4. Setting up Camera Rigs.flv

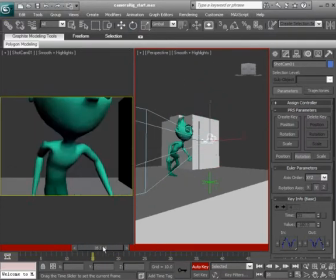(4:06)
Alright, so let's say we go ahead and add some extra offsets with this camera, which will really make this sequence live. So on frame 18, again, just as the character is about to knock over the camera, we can go ahead and set a key.
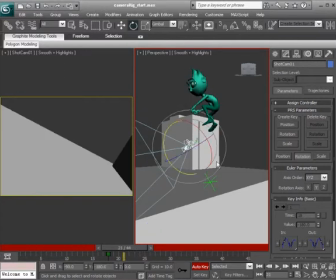(4:21)
And then we can add some follow through as the camera is falling down.
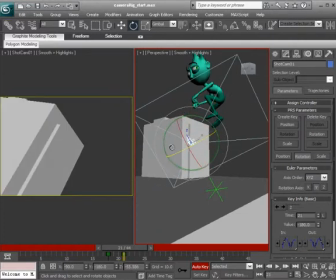(4:24)
On about 21, let's go ahead and rotate the camera up, kind of over in the X. So here's what we get.
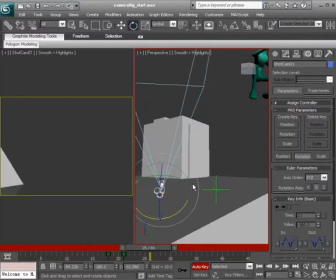(4:32)
Boom. It's falling, it's falling. And let's say on frame 26 we add some more follow through, just rotating it up just a little bit more. And now we could have a bounce happen as it hits the floor.
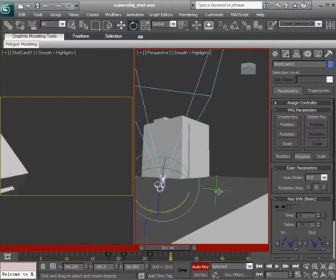(4:48)
It's going to rotate down now as the tripod object is rotating up.
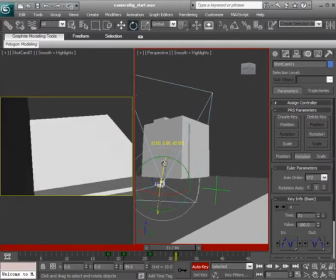(4:55)
So on 31 we could go ahead and rotate it down just a little bit.
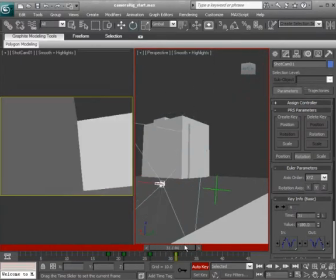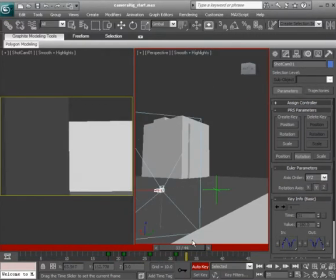(5:05)
And then as the camera hits the floor again, at about 33, we can go ahead and have it bounce up.
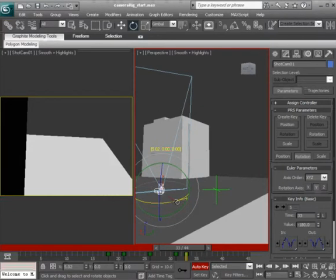(5:11)
We'll just rotate it up and over, just so we're not animating on just one axis. And then a few frames after that, 35, we can have it rotate down.
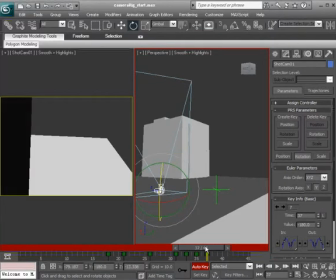(5:28)
And then up again, and then down just to add a slight bounce.
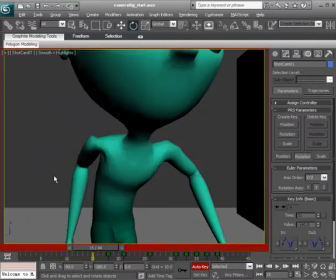(5:36)
Okay, let's see what this gives us. Focusing back in on our shot camera, can go ahead and hit play.
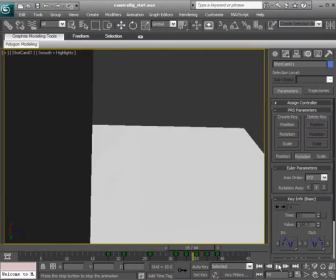(5:45)
All right, and look what we've created.
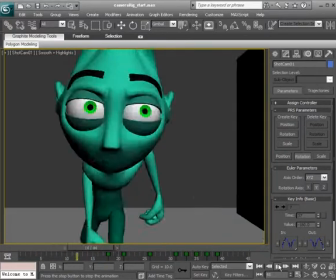(5:47)
A nice feeling of a tripod, or a camera constrained to a tripod being knocked down.
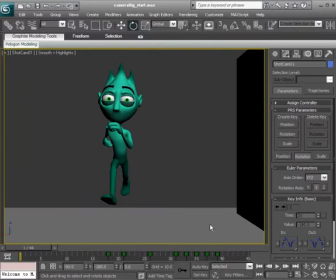(5:55)
And again, the setup that created this was not complex at all.
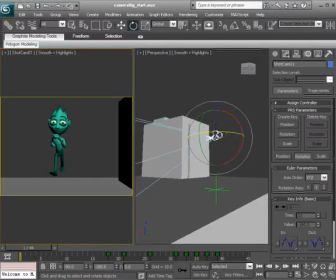(5:59)
All it took was a helper and the camera linked or parented to that helper,
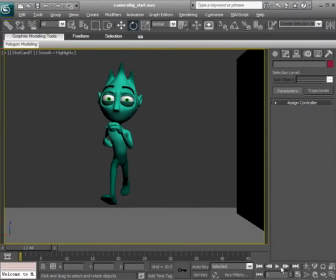(6:05)
and then a little bit of keyframes, and we have something that, again, really makes this shot live.
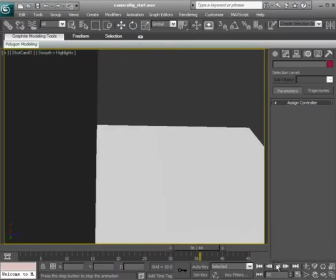(6:10)
So I challenge you to go in and create different type of camera animations,
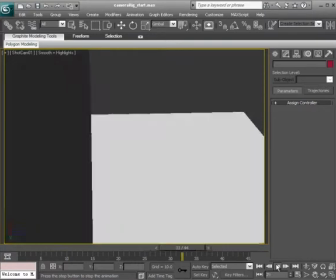(6:15)
studying live action footage, and see what type of setup you can use to make that happen in 3D.
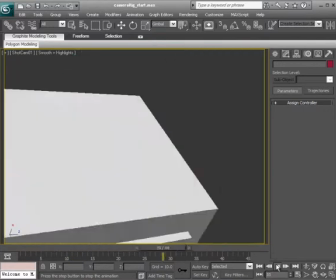(6:21)
And see how simple you can make the setup. That's something else important we want to keep in mind.
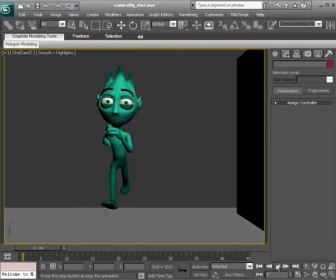(6:27)
We want to make sure that the setups that we use are as simple as possible so we don't break anything in the end, causing us to redo work.
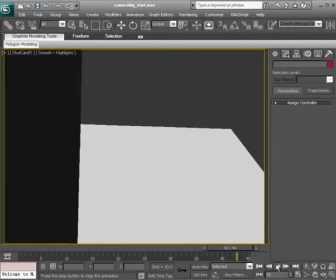(6:35)
But that's a quick look at setting up camera rigs.
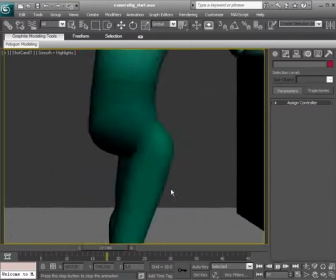(6:38)
We're actually going to use camera rigs similar to this for a majority of our training course because it works so well.
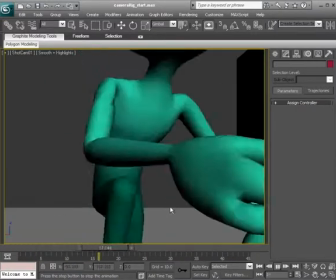(6:45)
But with that said, again, we have done a quick discussion on setting up a good system for a camera rig.